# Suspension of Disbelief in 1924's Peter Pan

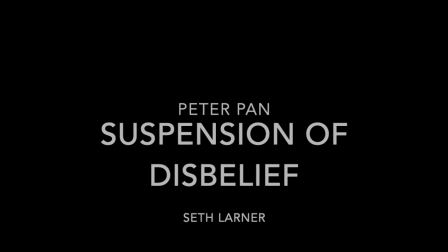0:00 This honor belongs to the 1924 silent film directed by Herbert Brennan, starring Betty Bronson.
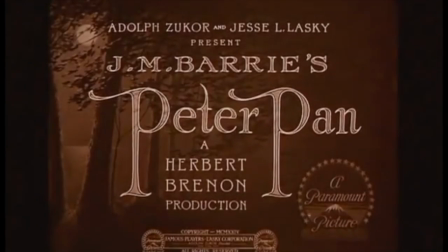0:07 In 1924, the prospect of making a film adaptation of Peter Pan must have been incredibly daunting to director Herbert Brennan.
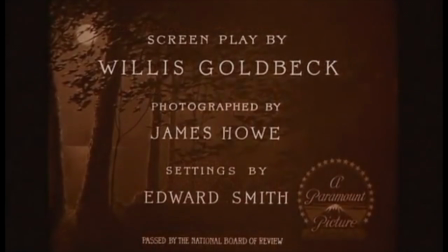0:15 Barrie's novel contains many fantastical elements like flight, fairies, and disembodied shadows,
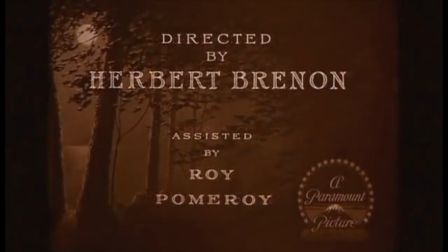0:20 and not as if the film could depend on computer editing or CGI graphics.
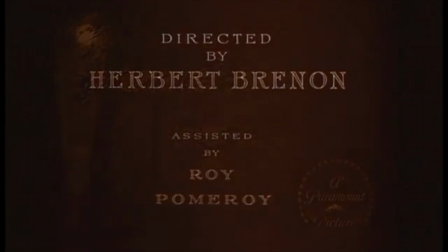0:25 Brennan had to find a way to make the fantasy come to life using the technology he had on hand.
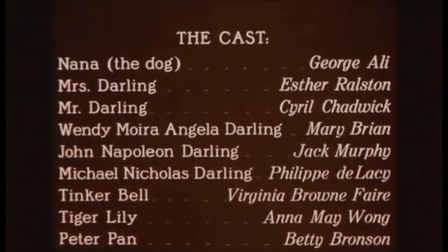0:30 If this movie was going to succeed, audiences needed to believe it. It needed to maintain a suspension of disbelief. Suspension of disbelief refers to the temporary acceptance of fantastical elements by an audience in order to fully appreciate works of fiction.
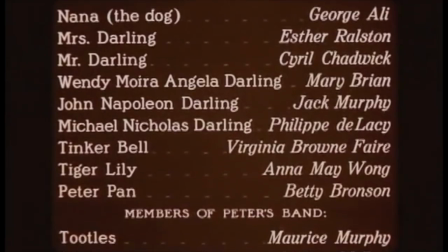0:45 In text, maintaining a suspension of disbelief is relatively easy. Since there is no visual component to the work, all that is needed is logical consistency.
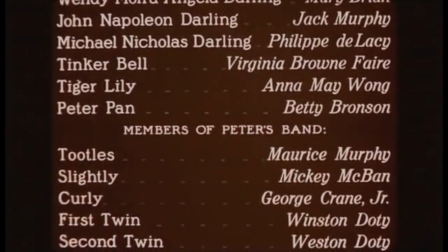0:54 All an author needs to do is create rules for their world and stick with them. The reader's imagination fills in the rest.
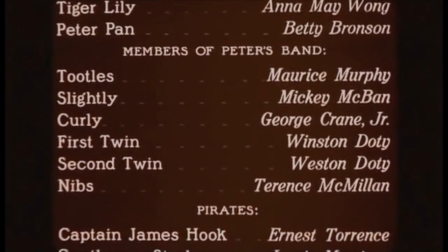1:01 However, on film, maintaining suspension of disbelief is much, much harder.
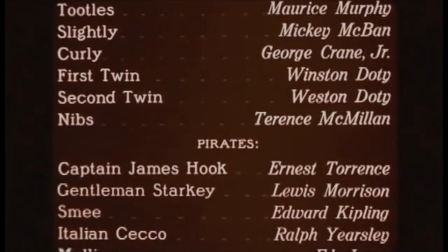1:06 Every element must be carefully crafted to look and sound real enough that the audience immerse themselves in the story.
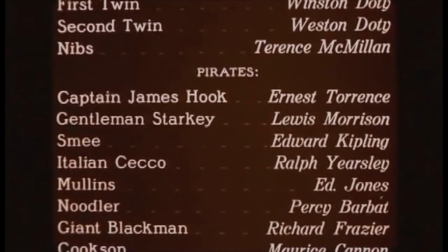1:12 This being the very first adaptation of Peter Pan on film, J.M. Barrie was heavily involved in its writing and production.
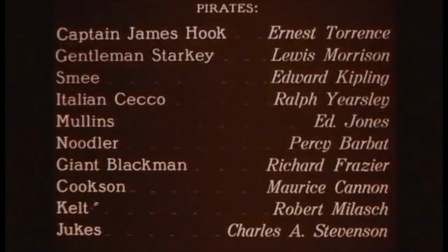1:19 Barrie personally cast the relatively unknown Bronson as Peter, even though many other famous actresses wanted it.
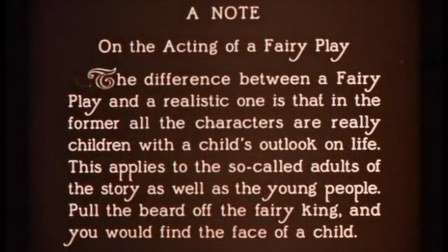1:25 He also had final approval over all the special effects used in the movie. In this capacity, Barrie repeatedly pushed the filmmakers to make the effects more realistic and true to his original vision.
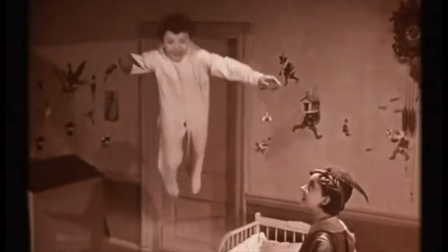1:36 The first challenge filmmakers had to overcome was flight.
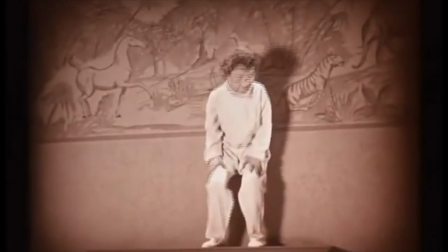1:39 They found it was relatively easy to use stage-like fly systems to make the actors fly in close-up shots, so most of the flight scenes are shot in close-up.
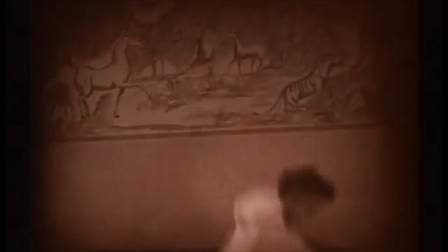1:48 Additionally, many times darkness is used to shroud wires and harnesses from the viewer's eye.
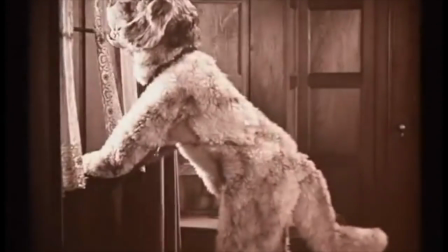1:54 However, Barrie was unsatisfied doing just this. He wanted to use the medium of film to push the envelope of what was possible.
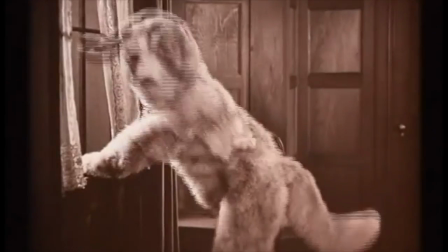2:01 He wanted to do something that wasn't possible on stage.
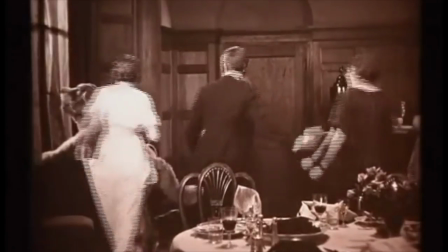2:05 So, the director used cutaway shots of moving models to make it look like Peter and the children were flying from far away.
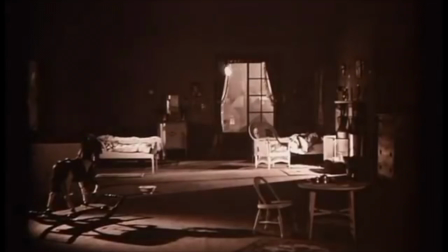2:11 Next, the filmmakers had to deal with Tinkerbell. The filmmakers knew they needed a way to show her both close up and from far away. In some scenes, she needed to be shown flying around a room, and in others, she needed to be seen interacting with characters.
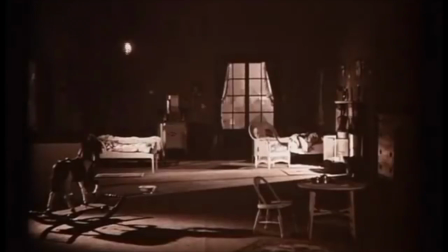2:25 In the wide shots, filmmakers decided to use puppeteering techniques to suspend a bundle of lights from the ceiling. Then this bundle could be moved around the room, creating the illusion that Tinkerbell was flying. The close-up shots proved to be trickier. Eventually, the technique of double exposure was decided on. The actress playing Tinkerbell was shot performing her scenes on a blank background.
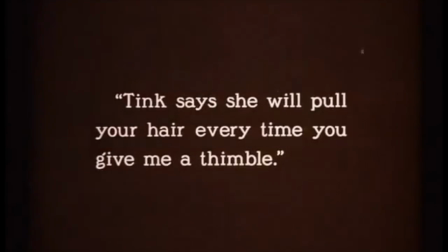2:46 Then, the same film was used again to shoot the background needed to make Tinkerbell look like the size of a fairy.
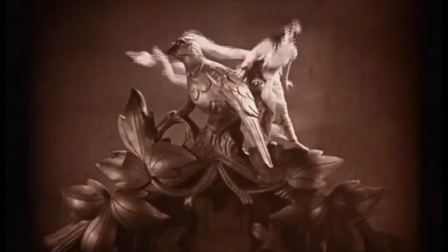2:52 Put together, these created the illusion that Tinkerbell was standing on the clock. The final challenge the filmmakers were faced with is Peter's shadow.
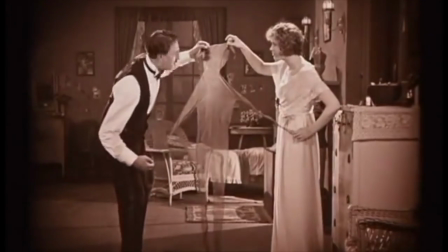3:00 For shots of the shadow itself, a cut piece of sheer cloth in the shape of a human silhouette was used.
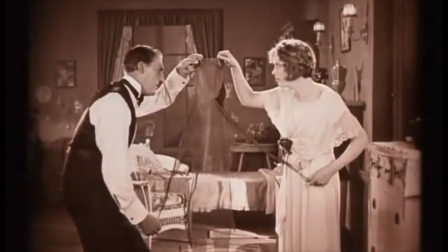3:06 This technique was used commonly in the stage adaptations of Peter Pan.
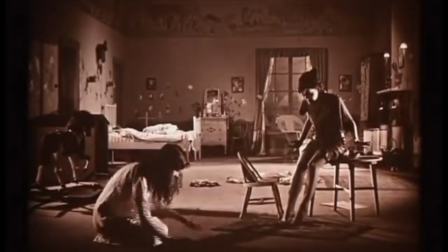3:14 Then, when it was time to attach Peter's shadow, the filmmakers used lighting tricks to seamlessly transition the cloth shadow into a real one.
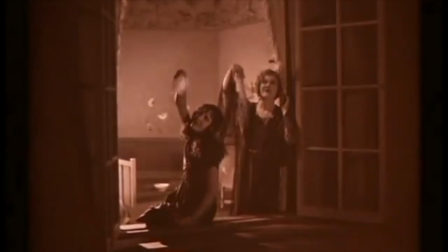3:23 To us modern viewers, spoiled by high-budget CGI movies, the effects used in this film seem rudimentary and barely competent.
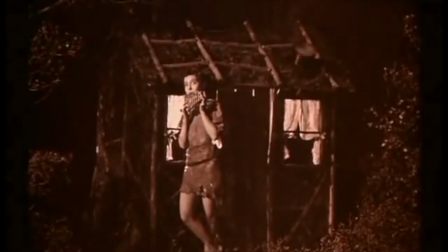3:30 However, all of the techniques used in this film proved to be incredibly successful because of how impressive they were at the time.
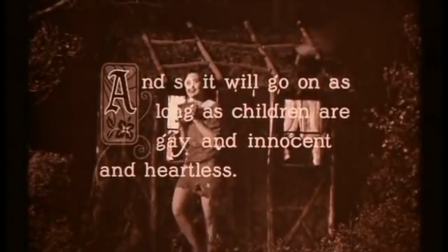3:37 The movie received high praise, and its double exposure techniques were thought to be revolutionary.
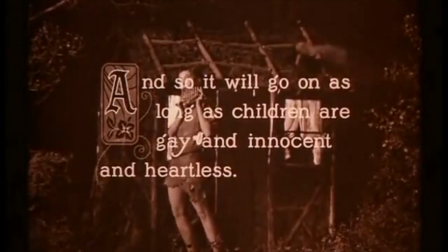3:42 All told, the film made millions of dollars on a budget of just $40,000.
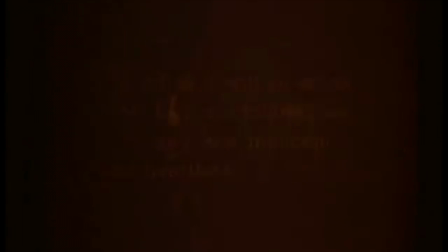3:46 It is clear that audiences were able to suspend their disbelief and get drawn into the story of Peter and Wendy.
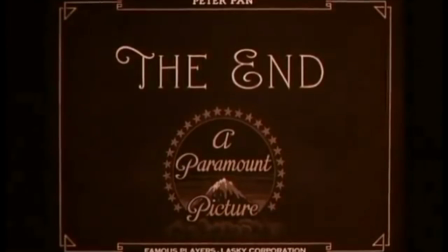3:52 There is no doubt that the technical, critical, and financial success of this film paved the way for Peter Pan to become the movie star he is today.